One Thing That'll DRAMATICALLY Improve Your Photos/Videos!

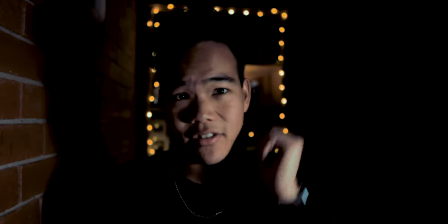[4:05]
I look like a floating head My hair is also getting lost into the background and this is why a rim light is really handy for product photography
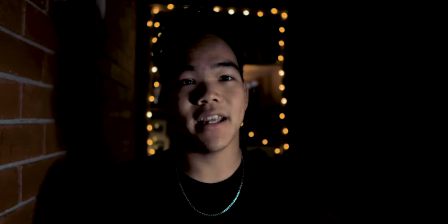[4:15]
Portraits filming everything.
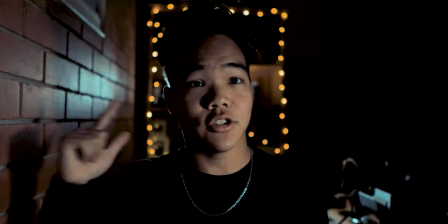[4:17]
It's just it makes things look that much better Let's go turn it back on so you know you can see the rim light doing its thing just creating a nice little glow around my
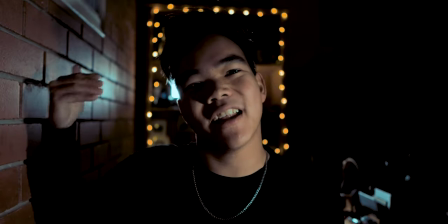[4:25]
body and creating separation and depth between the foreground and background again comes all the way back to depth depth
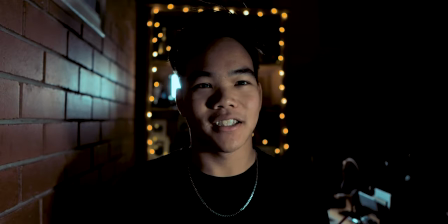[4:34]
looks great no matter what just oh I digress now the third and final light that I'm using is kind of more aesthetic it's
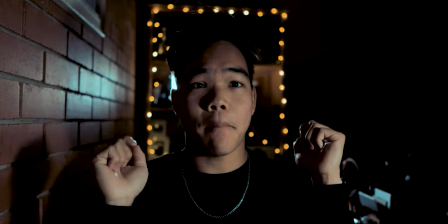[4:43]
an aesthetic light I have the fairy lights in the background as you can clearly see framing my head looks nice I have this other light which I just placed in
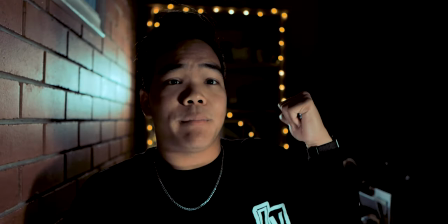[4:51]
the background to light up a shelf so why do I have this light just lighting up a shelf that's all that's one job that's all it does it just lights
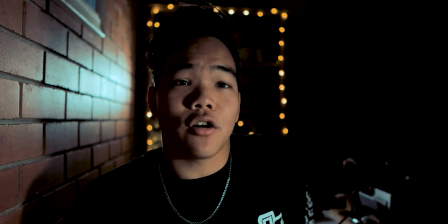[4:59]
up a shelf well that's a very important job because it gives context to where that lights coming from I mean you know I've
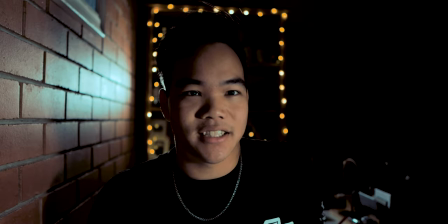[5:07]
got a light back there but when my head's in the way you can't really see it and this light is just back there for your brain to
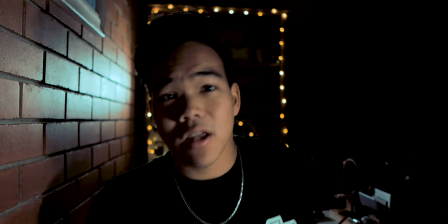[5:13]
make the connection that there's a light back there that's all it is also it makes my background look a little cooler and like I said my last video background is also very important so now you know the basics of lighting the different types of lights to use and their purpose. I'll be making another video about the styles of lighting that you can use and how to get cool lighting effects and get creative with your lights so hit that like button. No, what do they do? You hit the subscribe button, you smash the like button. Is that what youtubers tell you to do? I'm not really sure. Just do the things that all youtubers tell you to do and I'll see you in the next one. Cool. Oh god, I hope that was a good take that was 16 minutes not bad